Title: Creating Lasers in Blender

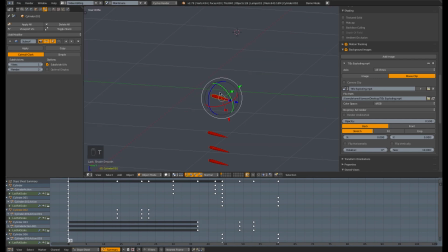All right, and then I just duplicated them a few times, gave them a material, an emission material, because we're not concerned with the scene being.
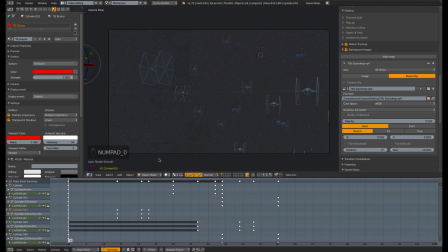There's no real depth to the scene. We're just animating to what's on camera. So these things are not actually moving that far away and stuff. So the default emission strength of one is fine. So of course, I just animated these to what's on camera.
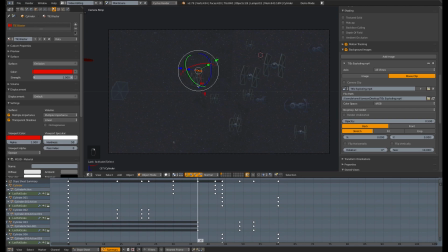So as you can see here, this one here looks like it's actually moving very far into the distance, but it's not.
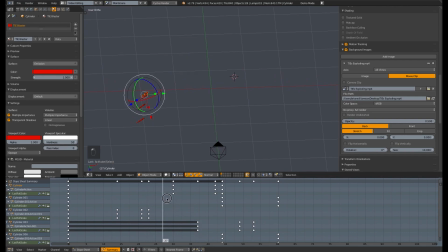It's moving across the scene a relatively short amount. I'm just scaling it down.
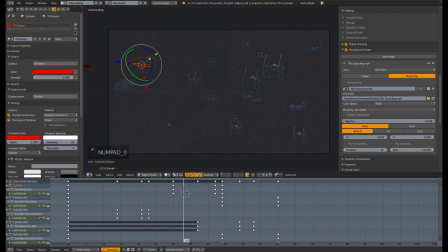And so, of course, the advantage to doing the lasers later is that you don't have to worry about their position in 3D space relative to all these objects. especially since the distances of these objects moving around is quite large sometimes. So this way, all you have to do is animate it to what looks good on camera.
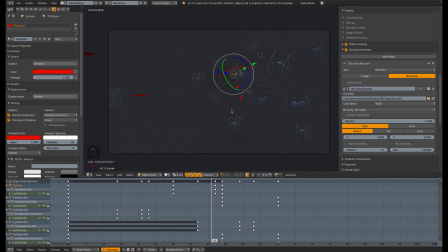So you can just move this, slide this across the screen and scale it down, and it looks like it's traveling vast distance into the background. All right, and then right towards the end, when they get to the end of their life cycle, when they've hit their target, after a few frames, they just scale it down to 000, and then they disappear.
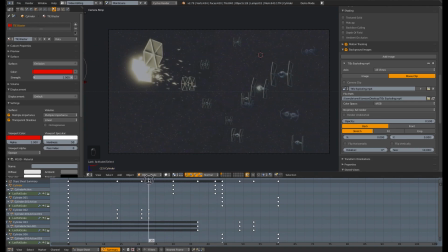All right, so so that's the actual animation part of that. Now for the actual compositing, now we could render this right now with all the settings that we have, and we would get something. We'd see this red blob here and this red laser object, and it would be going across the screen towards its target.
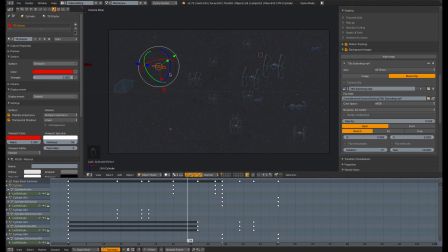It would be fine, but we need to give it a little extra something to make it pop out of the scene. So if you look at
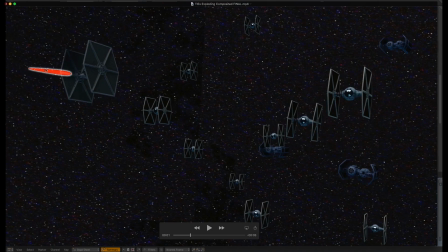this compositing, you can see that actually the laser has a glow around it, and in fact it's kind of semi-transparent. It gives it an extra little depth, because if the laser is completely opaque, it looks very fake.
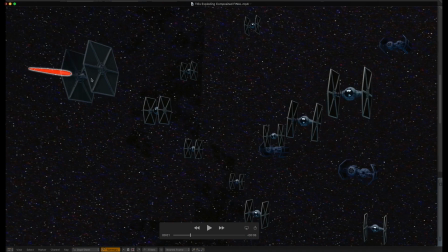It looks like a flat, like the old Fisher-Price models that shot back when you were allowed to have models shoot projectiles. Those little plastic projectiles, it looks like. But this is composite in the scene. It's semi-transparent, has a glow around it.
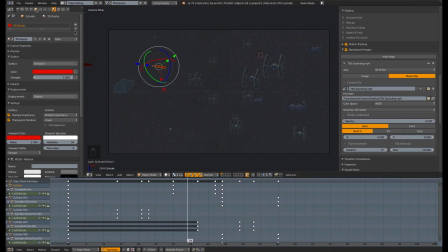So what we need to do in order to achieve that effect is go to the Object tab for all the objects that you want to have this glow effect. Go to that tab right there. And under layer, under Relations here, beneath Layers, there's a thing called Pass Index. And set that, in this case, I'm going to set it to 1. It's the only thing that is going to be changed.
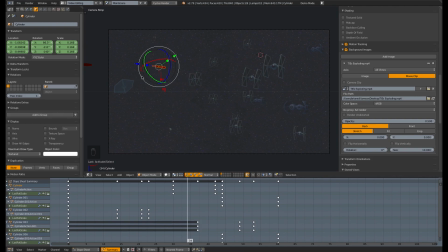Actually, this is the only thing in the scene. I could have left it at 0. But usually, you're going to have multiple layers in the scene and stuff. So I set everything I'm going to composite and put a glow effect on to a pass index of 1. Then you go over to your Render Layers tab. And then under Passes, you activate Object Index.
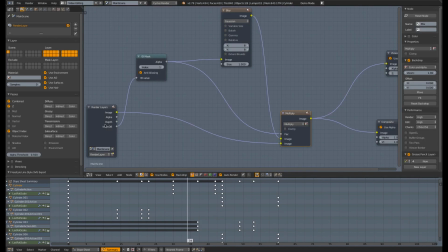And what that's going to do is, if you were to switch to your node editor and go to Compositing, all right, for the background. Once you've enabled that under Render Layers here, you'll see that Object OB, or Index OB, Index Object is available as a plug.
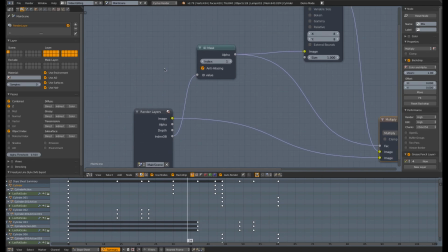Then you can just go ahead and add an ID mask. Shift A, search for ID mask, and just hit ID. Start typing ID mask, and it pops up. Okay. And you would just set the ID index to 1.
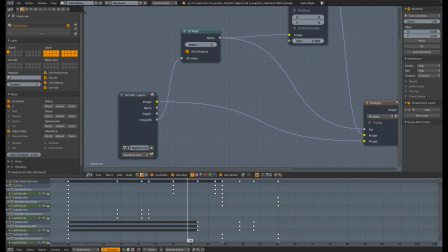All right, and I checkmark anti-alias so everything looks nice and crisp. And you just plug in the index OB into that ID value. And so now what you're doing is every object that has a pass index of 1,
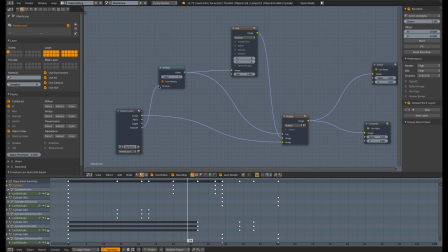anytime that's on screen, that's going to create like a mask, like a black and white mask that we're going to be able to use for our compositing. And then we're going to take that black and white mask and we're going to blur it with the blur node, okay? And I just set it to these values here. You can set it to whatever you want. And then we composite the two things together.